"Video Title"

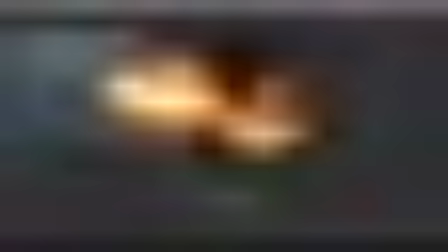That's how we can cover with the smoke some of those fire elements here near the water surface and recreate something like this.
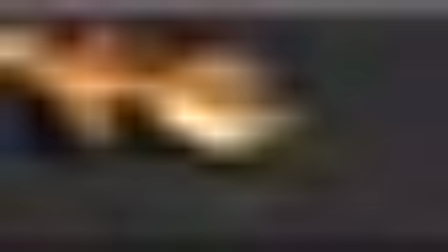So you can see this nice transition between the fire and smoke, and we fill those areas with some smoke here.
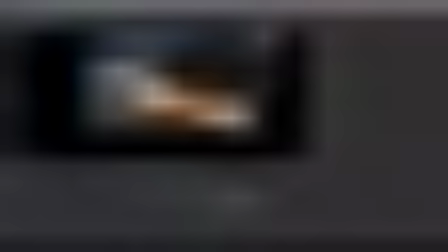All right, so before we do that, let's go to the ship. So with the ship, I make some adjustments, and again, playing with some reflection.
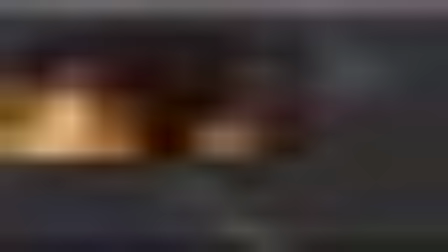I want to remove, because it's very, very reflective. It's like, I don't know, from the chrome, it's very, very, I
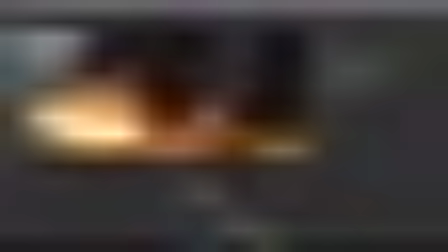don't know, like a steel, just shiny steel without any scratches or something. So I remove a little bit my reflection, direct reflection, and then I add this reflection back with the screen mode,
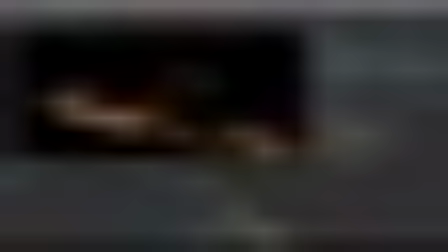not plus mode, but I change the color again.
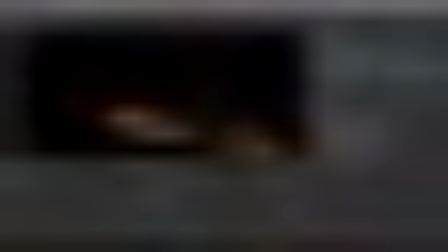You know, when I have the more like red colors in my scene here,
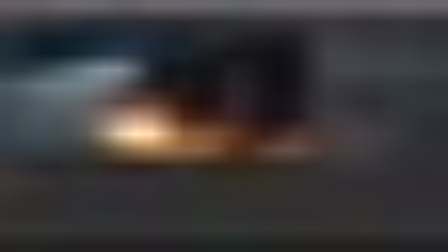so it's looking not too good when we have more yellow color on the ship. So I changed the color from a reflection using the color correction,
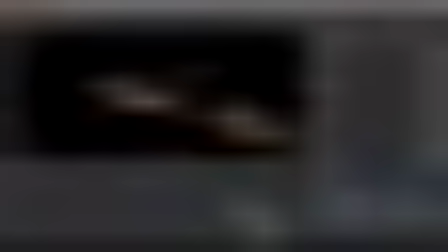and apply the contrast and decrease the saturation to make it more red, and add a blur, just a tiny bit, like 0.4 in this case,
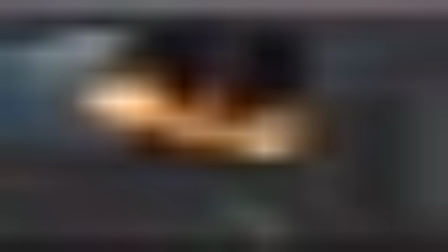and make this reflection back to the scene, but not such intense and not such, you know, contrast. So the next grade is filling with the black color,
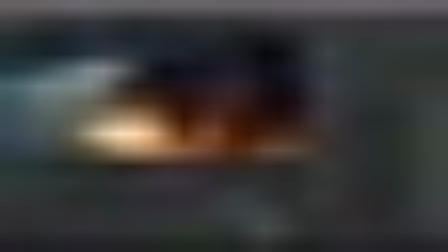and you can see that, oh, I forget to
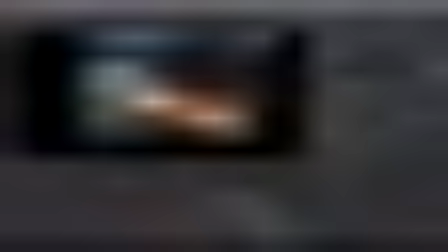enable the alpha matte, so I should apply this grade just on the ship, not to the all areas.
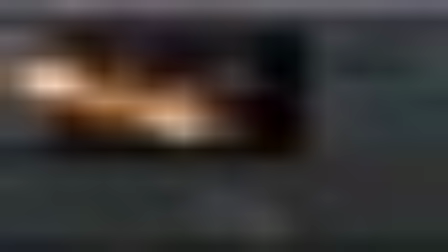But the thing is, the light for the ship is different depending on this area. You can see that it's pretty good here in this area, but create a different black color.
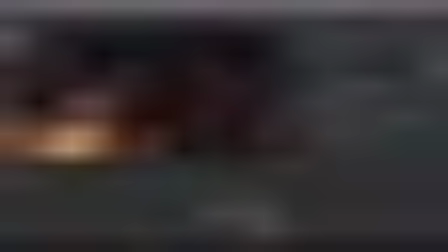We can compare this black color and this.
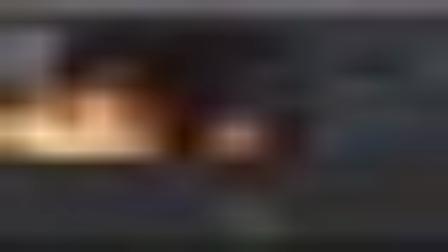So it's a huge difference, but it's almost at the same position. And especially here, where we have a blue tint from the water and like a red tint from this ship.
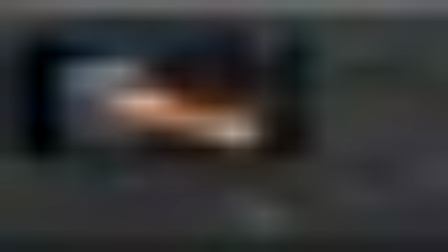So what I did, I created a few masks, one mask for the middle of the ship, and I create a color correction just for this area. So it's better matching with the background.
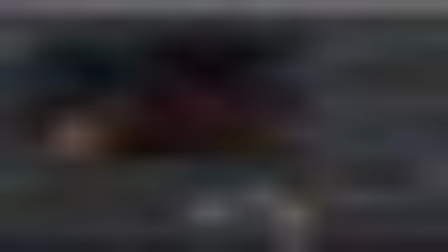You can see we have a red dark areas here, and I do the same with the ship.
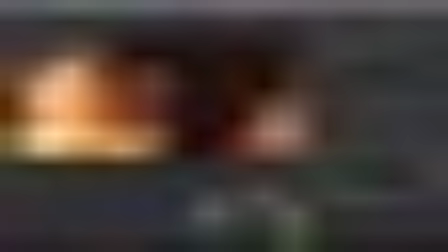So it's now matching much better here.
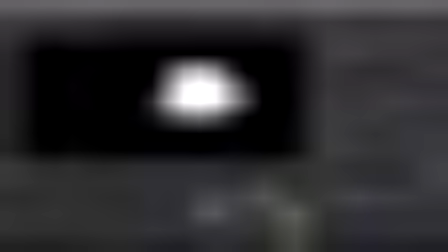So how I add this mask, so this is the mask, like an alpha channel, and I grab the alpha channel of the ship,
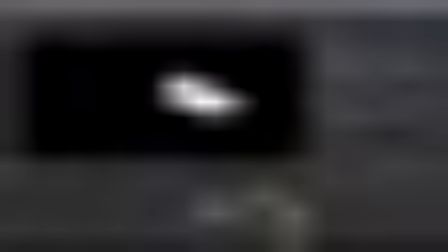and using the min function, I select just that part of the ship which are under the mask, and then apply color correction just for this area.
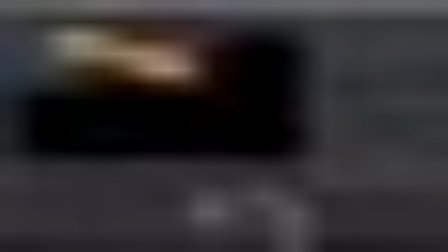The same thing I did for the nose, because it's definitely go away from the image.
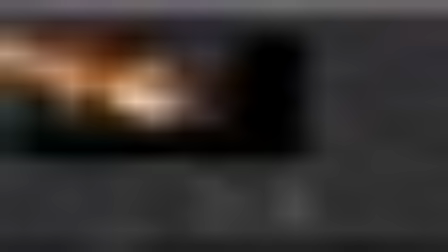So I apply color correction here.
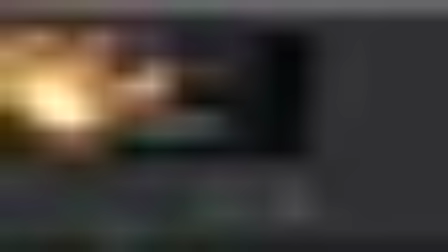There are some areas with I don't like this blue line, but I will see,
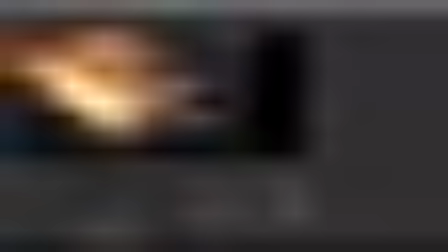maybe I will fill with the smoke a little bit, and I won't see this line, because definitely not too good.
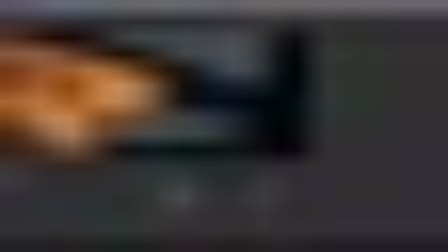I guess it's from here. Yeah, it's a shadow from a ship. Somehow it doesn't looking too good.
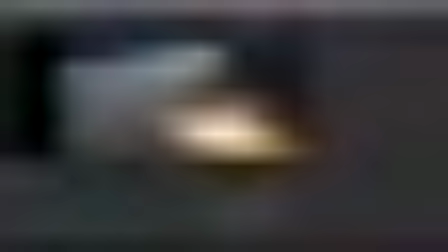Yeah, it's like a shadow. So we will see it, maybe fix that, but definitely now I like how it's looking now.
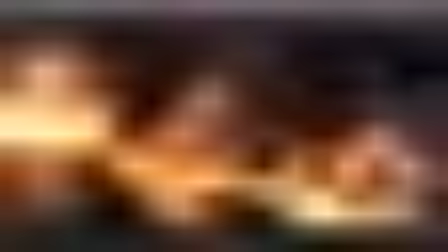It's much better for the color correction. Maybe I should add a little bit of glow somewhere on the ship here.
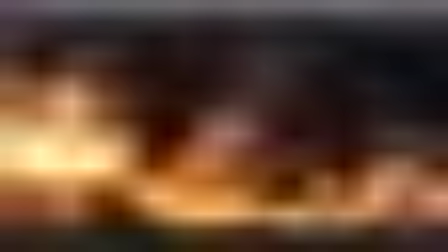Maybe it's looking better, but it's looking good.